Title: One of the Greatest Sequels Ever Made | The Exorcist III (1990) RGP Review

The story behind Patient X is that on the same night Damien died, James Veneman, known more infamously as the Gemini Killer, was put in the electric chair after being found guilty of multiple gruesome murders. When Veneman died, something on the other side saw an opportunity, that something seeming to be the demon that had been expelled from Reagan's body, along with other malevolent beings who decided they'd like to use Veneman. His body was fried by the chair, so what ended up happening was right at the moment that Damien's soul left his body, Veneman was slipped into it, and before the body was buried, he creaked out of the coffin and another man was killed and placed inside of it. And that's who's buried under Damien Karras' gravestone. Veneman, now in Karras' body, was brought into the psych ward 15 years ago. The reason that he was amnesiac and non-responsive is because Karras' brain and bone tissue were too badly damaged for Veneman to function with,
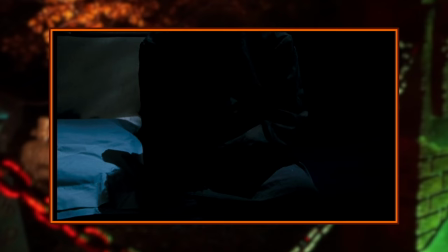(17:20)
so over these last 15 years, he's been sitting here with the help of those on the other side trying to regenerate the body and brain so that the violence can
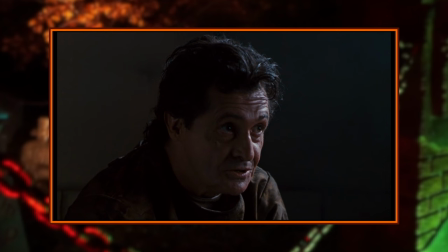(17:28)
resume. Karis's body was chosen because of his connection to the exorcism and because using a priest's body seems like the perfect blasphemy for those involved with this scheme,
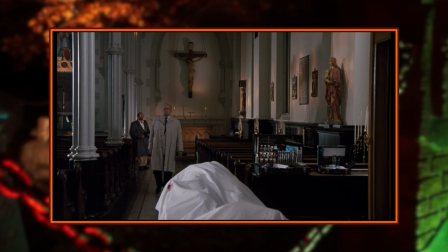(17:36)
almost like a form of revenge for them being kicked out of their host. The murder started when Veneman was able to regenerate enough of Karis's brain to function,
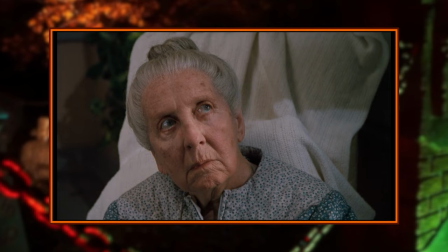(17:44)
and with the help of his new friends, he would leave the body and possess other people to commit the murders, which is why Miss Clelia's fingerprints were found in the vials of Dyer's blood. It's really hard to make a sequel to a movie like The Exorcist feel like it wasn't made to try and ride the coattails of the original's success, and as far as that goes, The Exorcist 3 may be the best example of how to make a sequel to a movie like that. This story just feels like a really natural progression of the first movie in a way that a lot of sequels fail to, which really is a testament to just how good of a writer William Peter Blatty is.
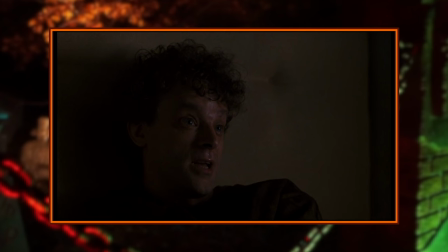(18:14)
Anyway, there's too many incredible moments between these two to talk about all of them, but suffice it to say, this is top tier shit.
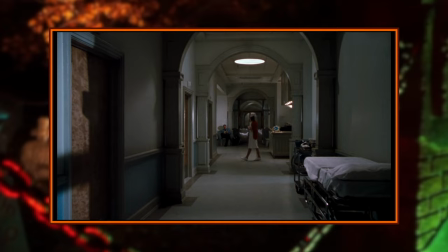(18:21)
Now, if there's one scene that this movie is most known for, it's without a doubt this one. Jump scares are used as a crutch for horror movies all the time, almost to a point where we've been completely desensitized to them. It's usually a cheap way to startle the audience without needing to craft a more effective and impactful scene, but there are a handful of great jump scares in movies.
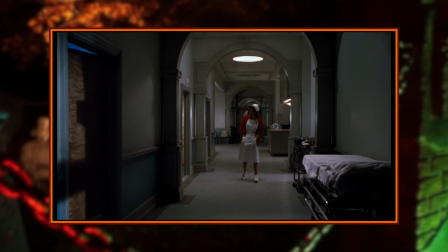(18:38)
They can be great, they just need to be in the right hands, and apparently, Blatty's got two of them.
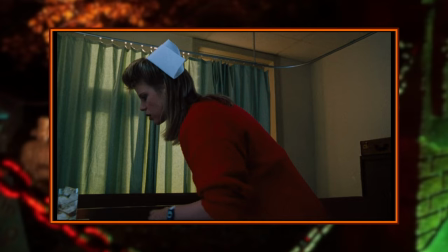(18:42)
This is a very slow-building scene that takes a long while to first build up a sense of tension by having a strange noise that the nurse is investigating,
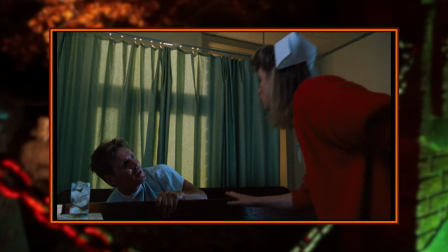(18:50)
then relieving that tension with a false jump scare when a patient is startled awake. But there's still a sense of unease when you hear her name and remember what Veneman said in his cell.
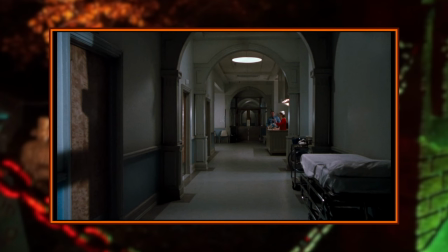(18:59) Good night, Amy. What's your name? I'm going to report you. My name is Amy Keating.
The tension then slowly creeps back in, and once the shift change for the police in the back happens, you just know something's about to go down, but it doesn't make it any less scary. Absolutely perfect. It's a golden example of how to execute a jump scare properly, and it's the scene this movie is most known for very good reason. So now we've got another murder, and Dr. Temple was found having committed suicide in his office. The issue with this movie is that I don't think it does a great job at explaining certain elements of the plot that were a lot more clear in the novel. Not that I want it all handed out to me on a silver platter, but just for a bit more detail about things like Temple's death, but maybe I'm just saying that because in the novel,
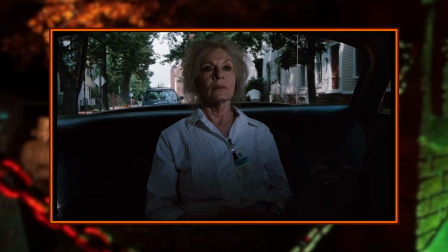(19:42)
the scene where Temple does this is really fucking cool, but I won't spoil that here.
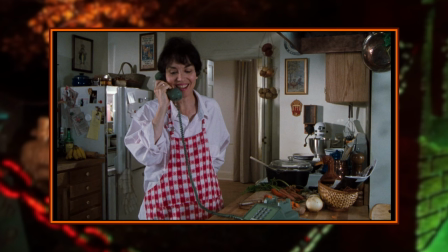(19:46)
Anyway, things really come to a head when Veneman possesses another patient from the psychiatric ward and clones Kinderman's voice to call
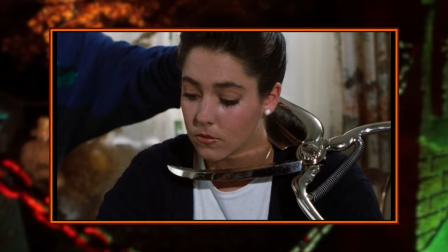(19:52)
his wife and tell her that a nurse is coming to the house just as Kinderman is actually trying to call home to warn them about being in danger. Thankfully, he arrives in time to put a stop to it, but it's damn close. Alright, time to talk about the ending. Now, I realize I didn't put a warning for that in the Exorcist 2 review, but don't watch that movie. You should watch this one. Skip to the conclusions chapter if you haven't seen the movie and don't want the ending spoiled for you. The actual spot where I have the most issue with The Exorcist 3 is in its ending. There is a lot that I do like, but it just gets a bit too wild for my taste in an Exorcist sequel, and there's a bit of it that feels too much like a retread.
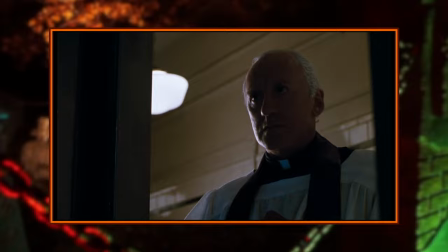(20:29)
There's a priest that gets brought in to conduct an exorcism on Karras's body, but it feels like he was just added in so that this movie would actually have an exorcism.